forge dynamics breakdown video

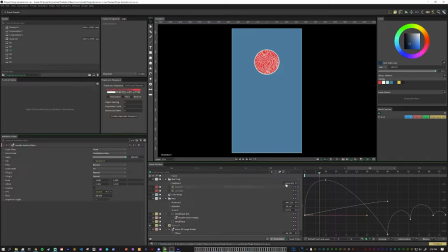(11:06)
right like if we turn this off it you know you can still kind of get that feeling but having all this extra stuff really helps with it as well so the stone background helps sell that it's actually moving and having that first pop up gives me the space that I need to actually
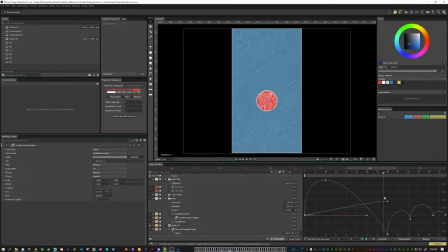(11:26)
still land back at zero and here I'm the first contact point is much further down right than center which gives me some space to pop up and so here I just kind of eyeballed you know I wanted a couple of bounces because I knew that the the machine that comes up that captures
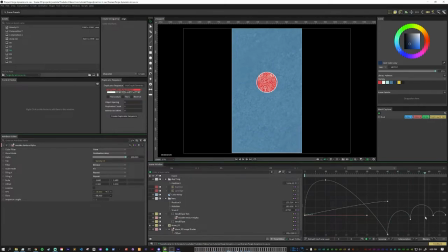(11:44)
it is you know it's hit there first get a little bit of balance and just totally eyeballed
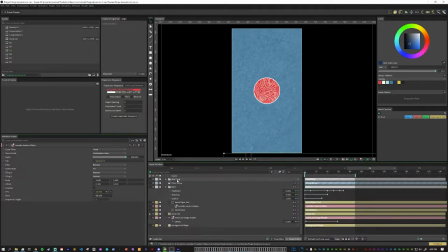(11:49)
it and so next i animated in the duplicators group folder so you can see here the position y if we look at it in the graph
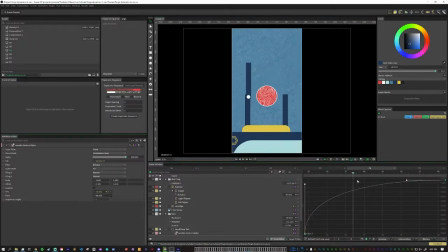(11:59)
editor it does have a pretty steep ease on it and this was just you know uh i kind of put in an initial movement and then as i was going
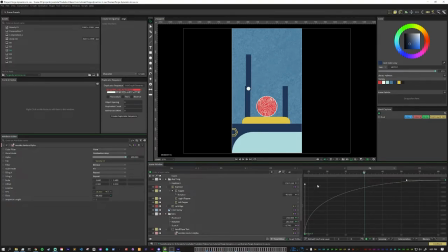(12:13)
through like things weren't lining up so it was a mixture of just going back and forth changing this ease curve and then going back to the ball and kind of changing exactly where things would hit so you can see that it's really just kind of tweaking things back and forth to get things to line up and so we can see here inside of this folder
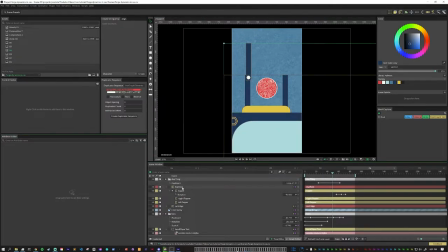(12:31)
i have the main base graphic which has a bunch of different things i have the topper which is this little lid thing i have these other shapes that you don't actually see in this um in this comp but because I'm going through and my workflow is
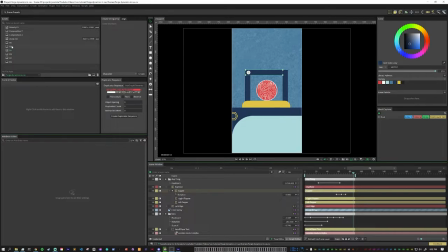(12:48)
duplicating things and then just deleting what I don't need I still set up this entire machine first so there's even the cartridge that comes down later you have the flappers at the bottom you don't see it here but it just makes it easier for when we duplicate and use it for the next one and this topper here just a very simple
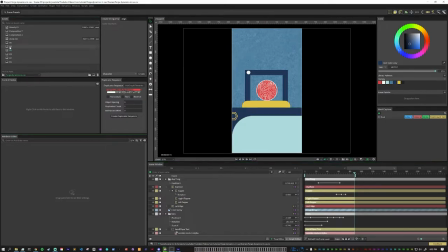(13:08)
animation so this comp ends right here again duplicate it delete what you don't need this one starts in exactly the same place.
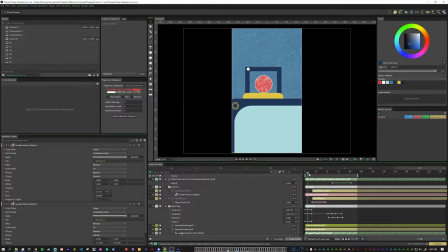(13:16)
So this scene starts to get a little bit more complicated.
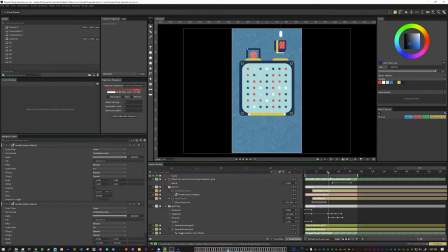(13:19)
We zoom out, we have the duplicators, we have the cartridge fallen, we have a blend sub mesh.
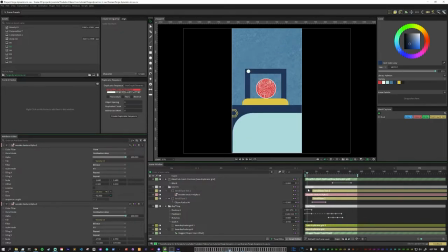(13:27)
So here just zoom out, no big deal.
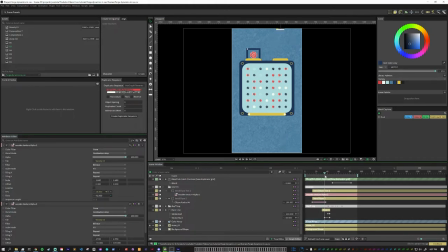(13:33)
This here is basically just using the blend sub mesh positions technique that I made a tutorial on a bit ago. One has a grid shape and then the other has the random position shape and then I use this blend sub mesh positions node with
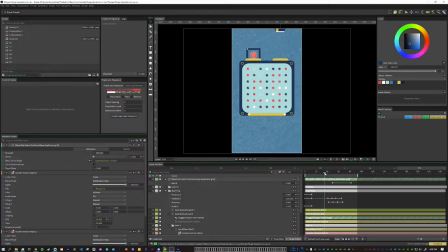(13:49)
the random duplicator in there so as this animates back and forth it changes where the positions are on there inside of the duplicator machine
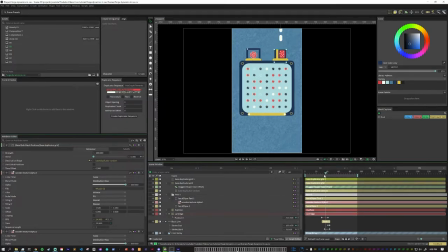(14:01)
we have the cartridge here and so the cartridge it just
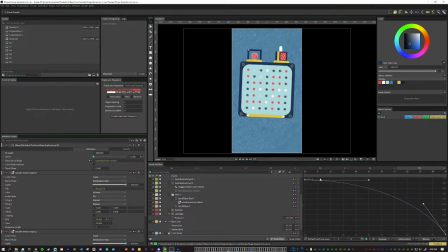(14:06)
animates in and it has a pretty good ease here so it starts out pretty slow and then it slams in. You can see here that last frame is quite a big jump.
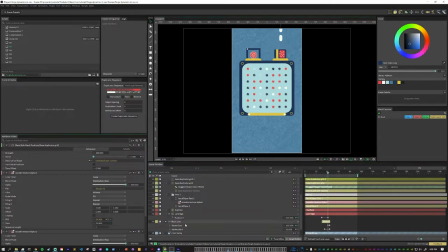(14:18)
I have just a basic line and it's just a trim path on a line that has a dash pattern just to give that little extra speed line.
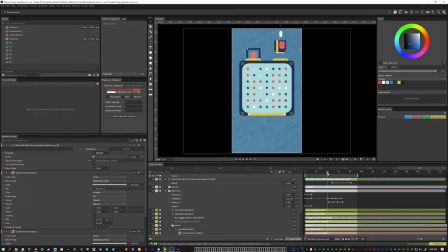(14:29)
Here this main folder has the animation for when it hits.